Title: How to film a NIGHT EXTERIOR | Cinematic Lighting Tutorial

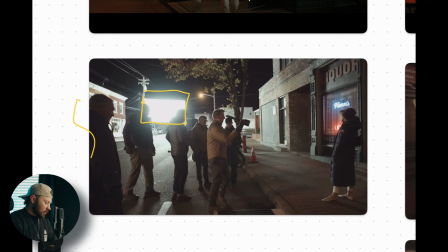in here so on this is like over here is uh the tavern she walks across the street and then she ends up here and so that key light you know it's probably hitting it's
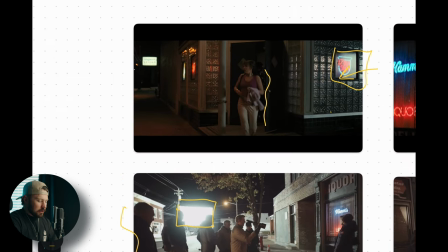that that's probably the same key light that's hitting here i would i would assume and the reason i say
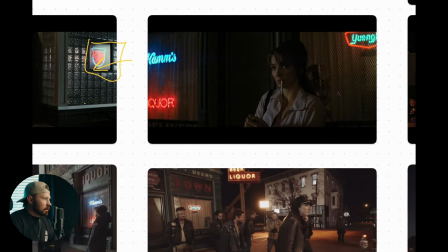that is because in a second let's go over here
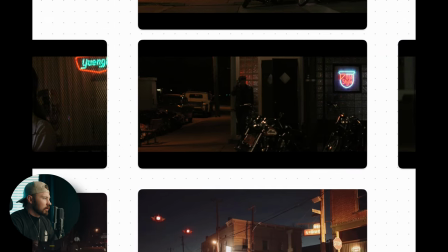to um so this shot right here it's interesting to see how
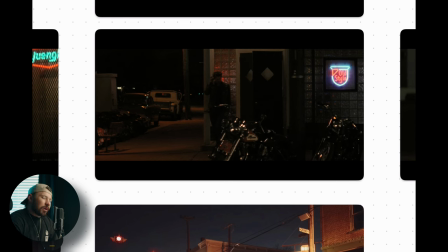it's really not that big of a deal but it's like whenever you pay attention to it you're like oh that's
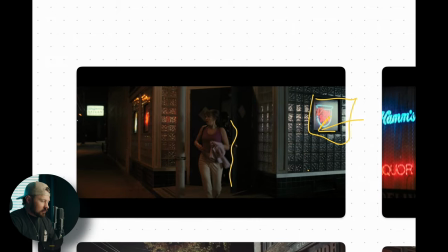weird so in this scene super light you've got that light there
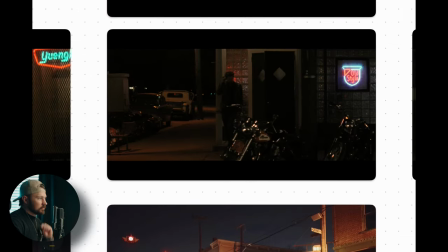and then when you've got austin butler coming out it's like super dark and
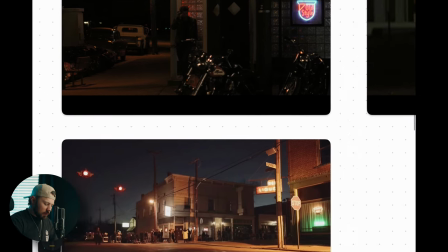the reason for this is because in the shot they actually follow him all the way over
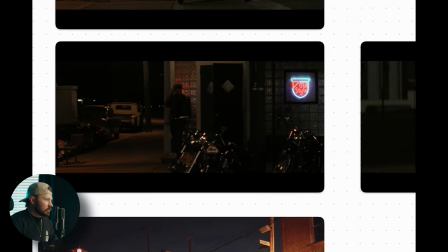from here he like pulls out a cigarette and then he
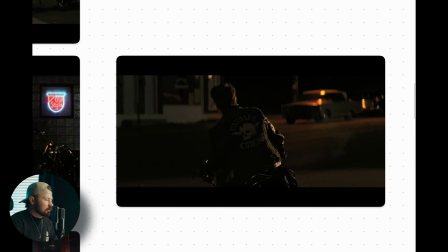walks all the way across the street and gets on his motorcycle right here and if he they if if the reason why they needed to to take that light out that big 20 by 12 is because
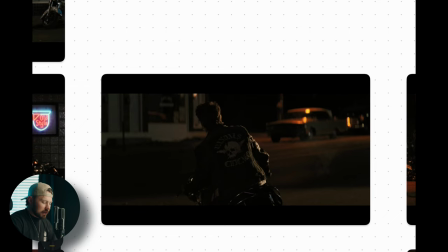the the shot is a one take like it follows him and even though they cut back and forth they actually cut from there to here and then back over
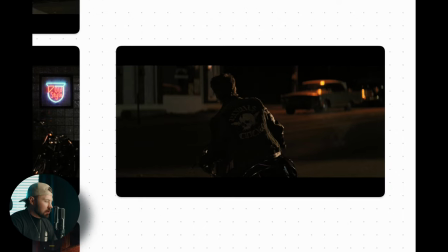to here but they look you can see that's that's exactly where that big old light was was originally so they couldn't do that so you know not too big of a deal.
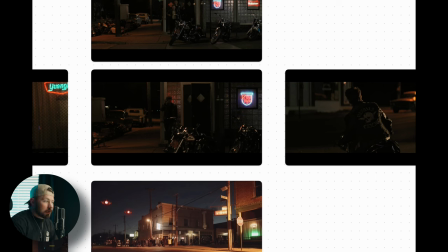Um, I don't think you really notice like the viewer, a normal audience member doesn't really notice because they're just not trained to,
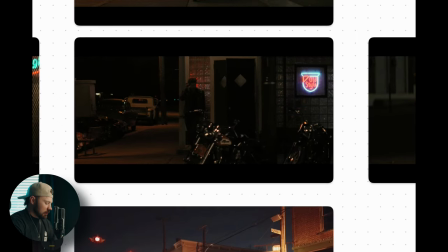but in order to combat that, they've still got these pools of light all along here. Um, that's highlighting things.
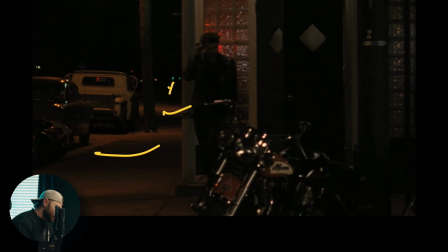And then there's even, you know, there's little lights way in the back, just, you know, creating, like I said, that depth again.
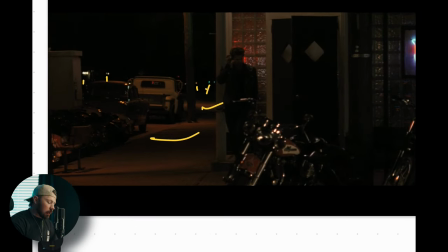So what are they using for, uh, those, you know, to create these poles of light?
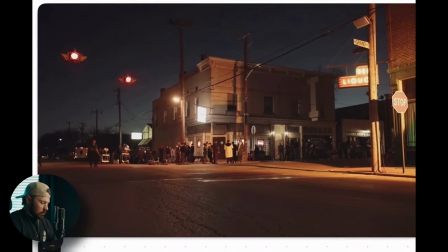Let's talk about that. So there's some more BTS footage. Thankfully, BTS footage is the best. Uh, you can see that there's like these lights that they've rigged up
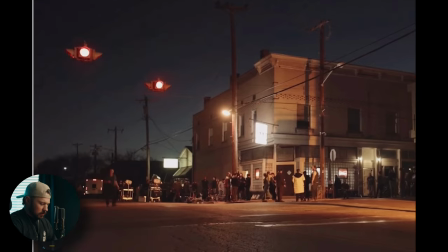and, uh, you know, they've rigged them up here, here, here. Honestly, they're probably I would I would bet that they rigged them pretty far down like it's all the way down here I would assume I don't know um but you know then you've got
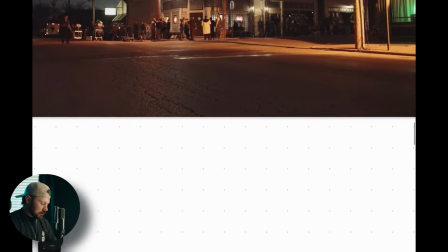control and they actually leave them in the shot you can see here like that's the light right there
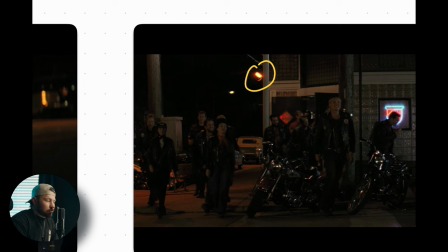and it just looks like a street lamp so they just leave it in the shot and that's pretty dope
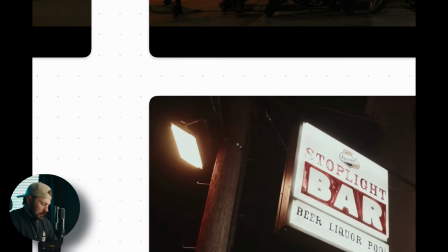um oh yeah here's another you can see it's I don't know what it is it looks like it's some sort of a you know like a like a sky panel or a maybe like an aperture like a nova 300 or a 600 um
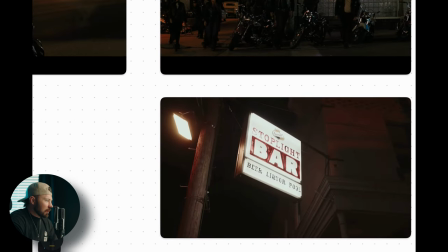but they've got them rigged up on these light poles and you can see right
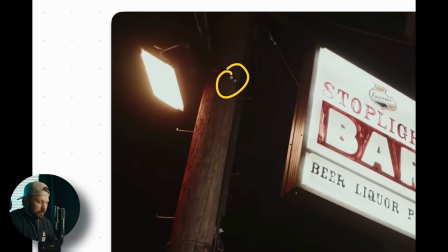there there's the stinger plugged in very nice here we've got her standing
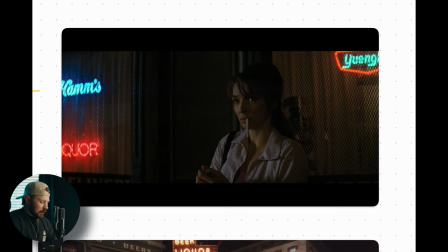here and she's got that big key light that's giving her her key here. And then we've got these nice lights here, here, here in the background, these neon signs.
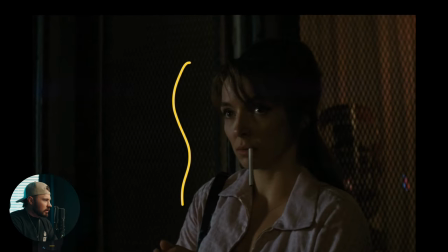I'm sure our department probably put those in. I doubt that that was just naturally there, but let's look at the key light in her eye, because we've got, you can see that there's like that big old, nice chunk of light on this side,
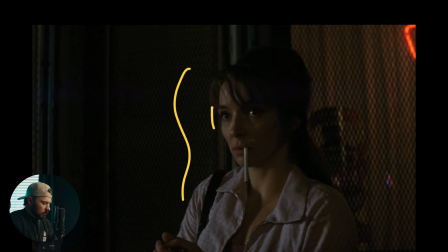like we were saying, but then you can see there's like a little light, a little catch light.
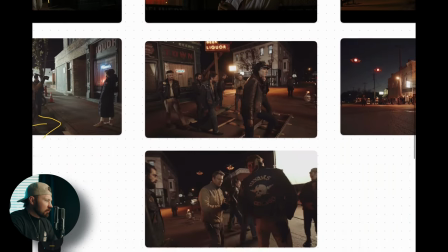I can't zoom in actually. Um, and that's coming from, uh, this light right here.
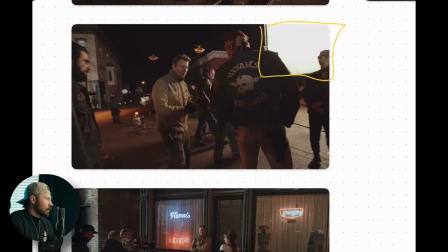We've got like a nice big old, another big tungsten, uh, light. And I, that's, that's motivating from like those street lamps and stuff to give her that warm, that warm glow.
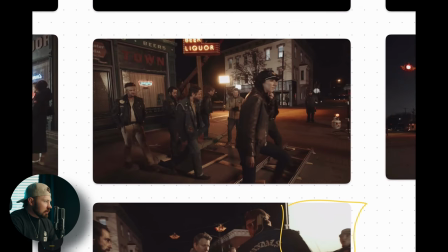The other thing is we've got this light.